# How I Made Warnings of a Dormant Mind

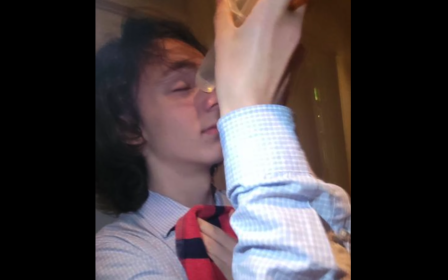12:26 It only caused more chaos when we had to have two different people
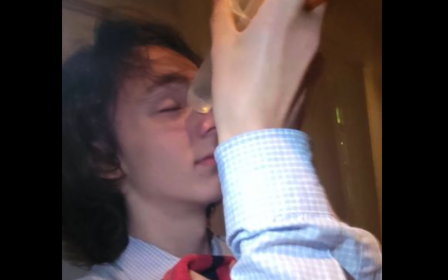12:32 crying at the same time, having to solve their problems there.
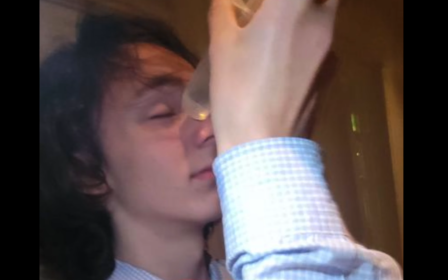12:37 It was chaos. Okay, so now I'm going to analyze my favorite scene in the film.
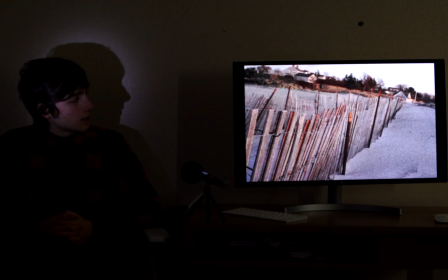12:50 Okay, so this is a dream sequence, and what's happening basically in this is
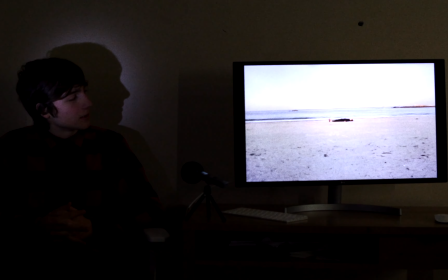12:56 what's happening in Charlie's mind. Now, these shots, as you can see, They're on the beach, and the way that I photographed this whole film is
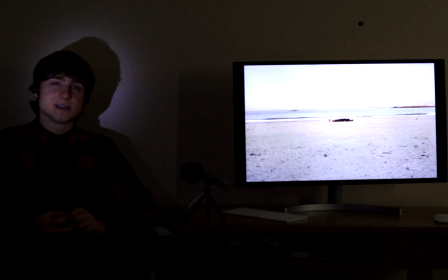13:12 I use this old style of filmmaking here. I barely used moved the camera. The camera's very still, and throughout the film, like an old 60s film would be.
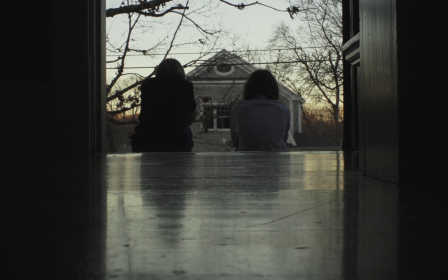13:27 I added a lot of aberrations and grain to
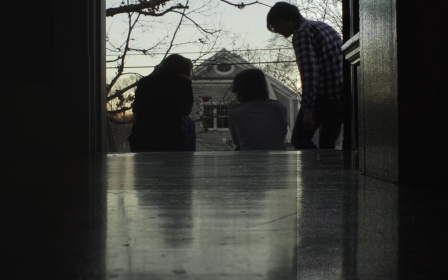13:34 the digital image to make it look like it was shot on 60s film,
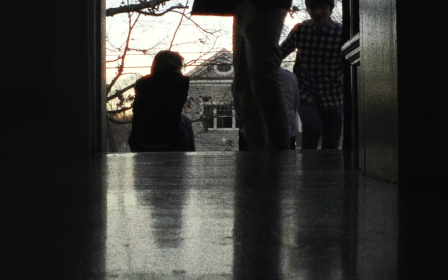13:40 and I used vintage lenses to really push the aesthetic of that further. I'm using this old technique that they used to do in films, where they would under crank the camera,
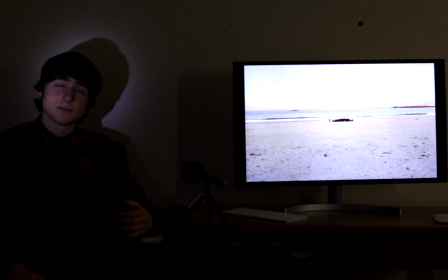13:53 and I'm using it for specific dream sequences. But the under cranking of the camera would create this this jittery effect,
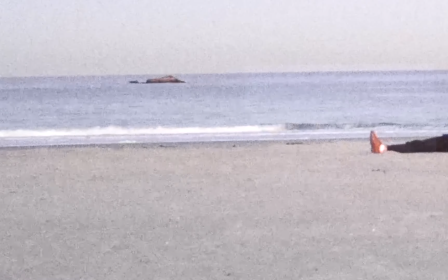14:03 and as you can see in like the waves here, it's creating this like shuddery effect.
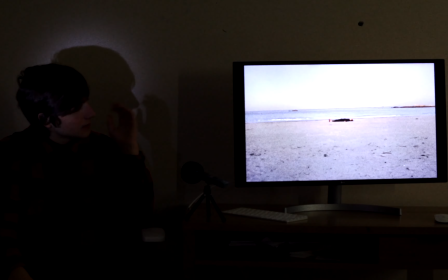14:13 That's because I'm under cranking it. And also I'm shooting this on a wide angle lens,
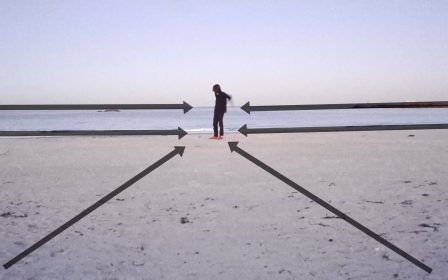14:20 and you can see how like all the lines of the sand are like leading this to the center of the frame here,
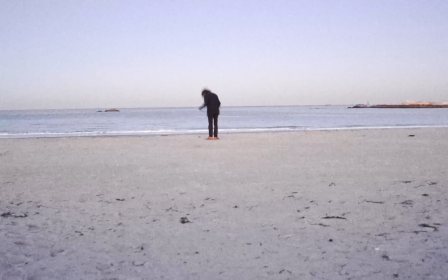14:28 to look at Charlie. And Charlie's moving in this shuddering way because of the way this is.
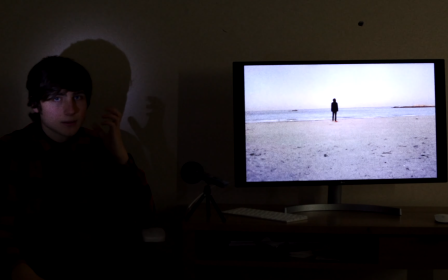14:37 And over top of this, I've overlaid breathing, and the breathing is actually a reference to 2001: A Space Odyssey.
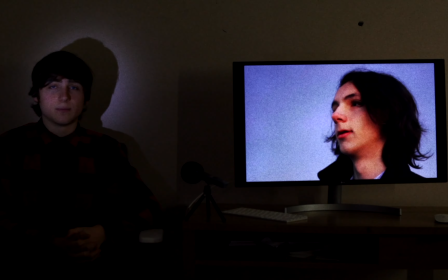14:47 The breathing in that particular film, when they're out in when they're out spacewalking, has this deep exhale where it's like, and it's like this It's really interesting and unsettling breathing that Stanley Kubrick used, and I decided to lift that and use it for this.
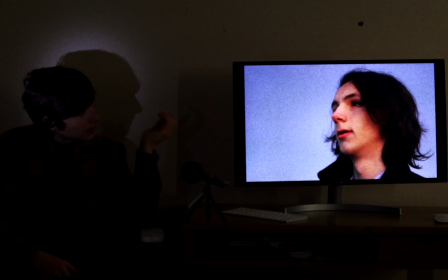15:10 Right now, I'm just shooting it, and we shot this actually like around right at dusk, so the sun is setting, but it's hard to tell because I'm shooting at this such a slow shutter speed,
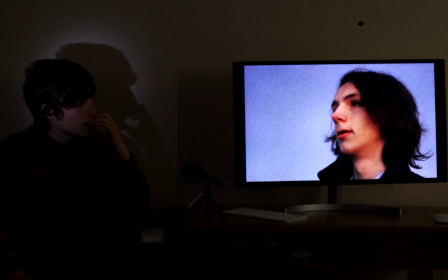15:25 which means it's going to be brighter than it actually is. So yeah, and he's seeing something here.
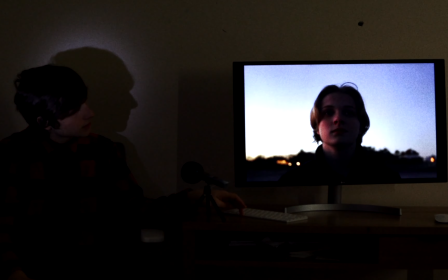15:34 Now this shot here, this shot is a low shot, but it's not, it's kind of, it's a little bit weird here, because I'm center framing it as if it's a, as if it's a POV from Charlie,
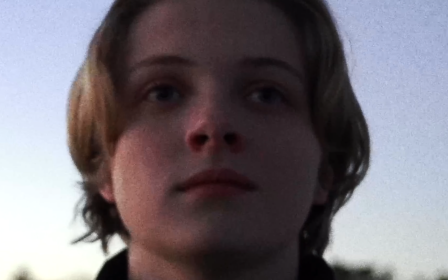15:52 but Cal is looking above the camera, which means it's already unsettling.
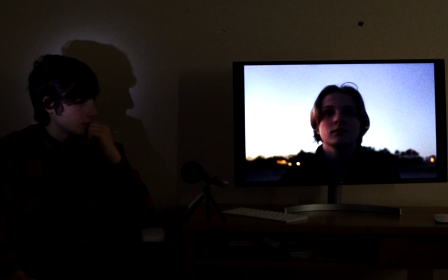15:59 And that makes it just look strange, because he's looking above where he's supposed to be looking, and it's odd.
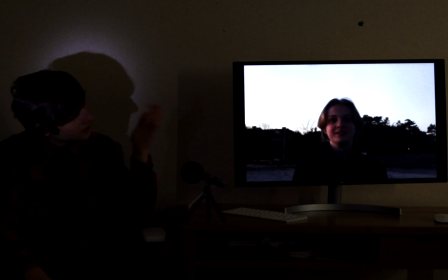16:12 And then he starts to smile. This time we cut into this wider shot. But this shot is gonna change, and so he smiles,
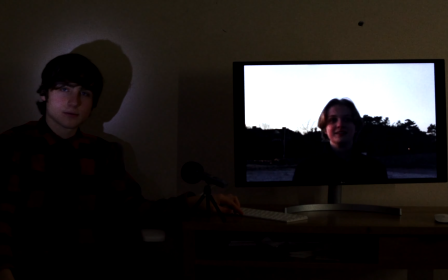16:29 and of course this isn't the real, you know, Matthew.